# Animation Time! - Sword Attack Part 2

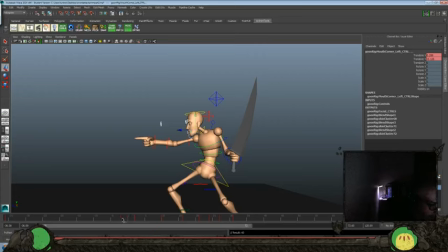64:43 Set that there. Delete this. Hold that till about there. And then this should hit about 4.
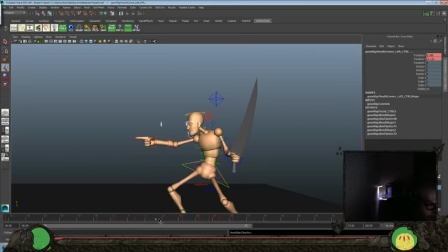Because we want it to lead, the emotion would kind of lead the action a little bit.
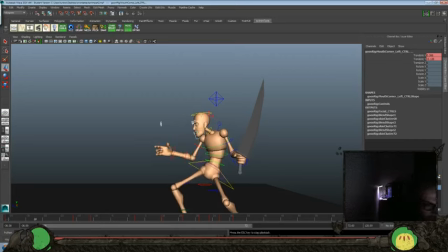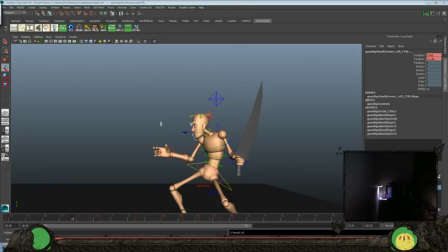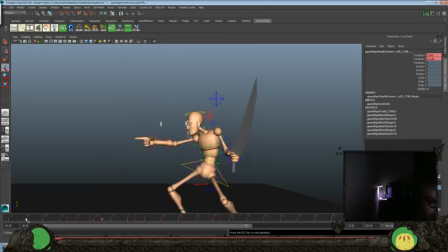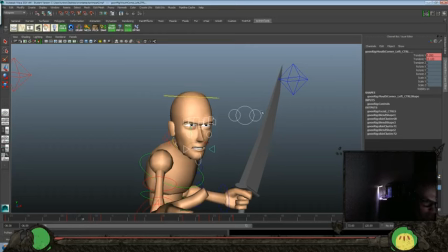like to do blinks during the middle of movements there.
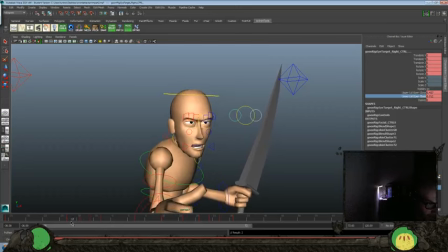66:18 It helps pop us, change our expression into something else. Delay that a little bit.
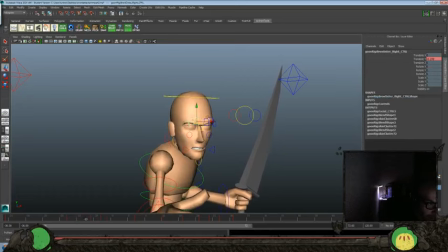66:37 And bring this all down a little bit during the blink. Shoot this up a little bit more.
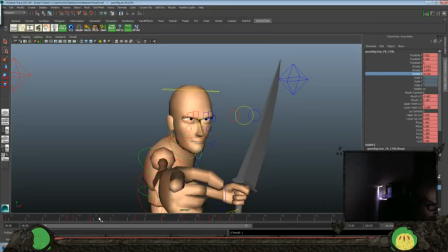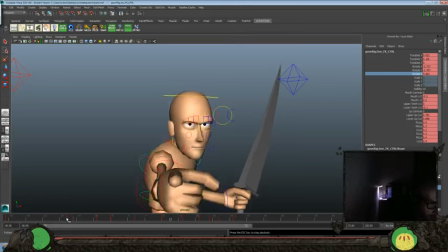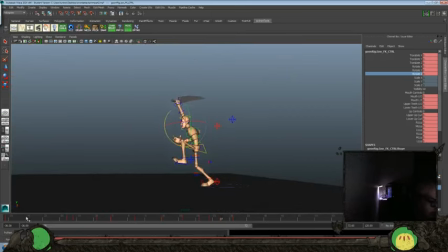67:17 Okay. Again, remember, I'm not worried about the pupils so much because you're not going to really see them from here, but.
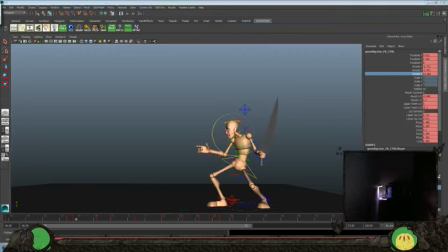67:31 Jaw open is a little too jarring, so just do a little bit of that. And we can do so much here.
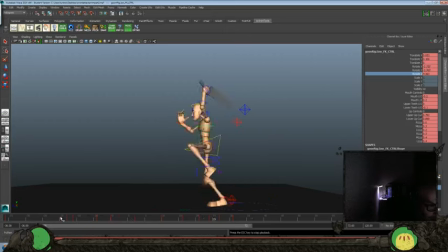I think we could hold that for still a couple more frames there.
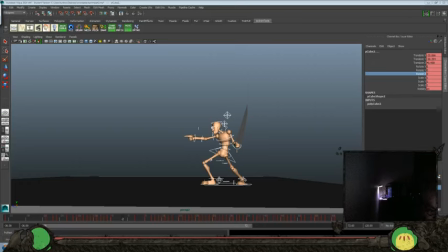68:03 Two more frames, three more frames.
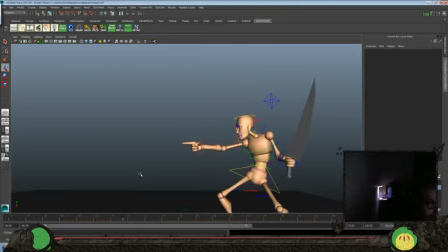68:07 Let's see that. Do a little bit of grinding of the teeth here.
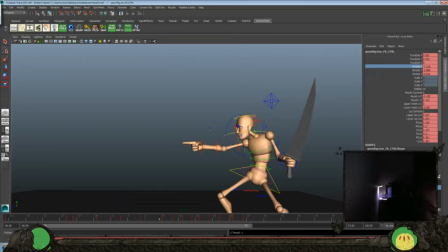68:27 So let's do a rotate. Two over the top, so we'll scale that back. Just something, add a little bit of character in there.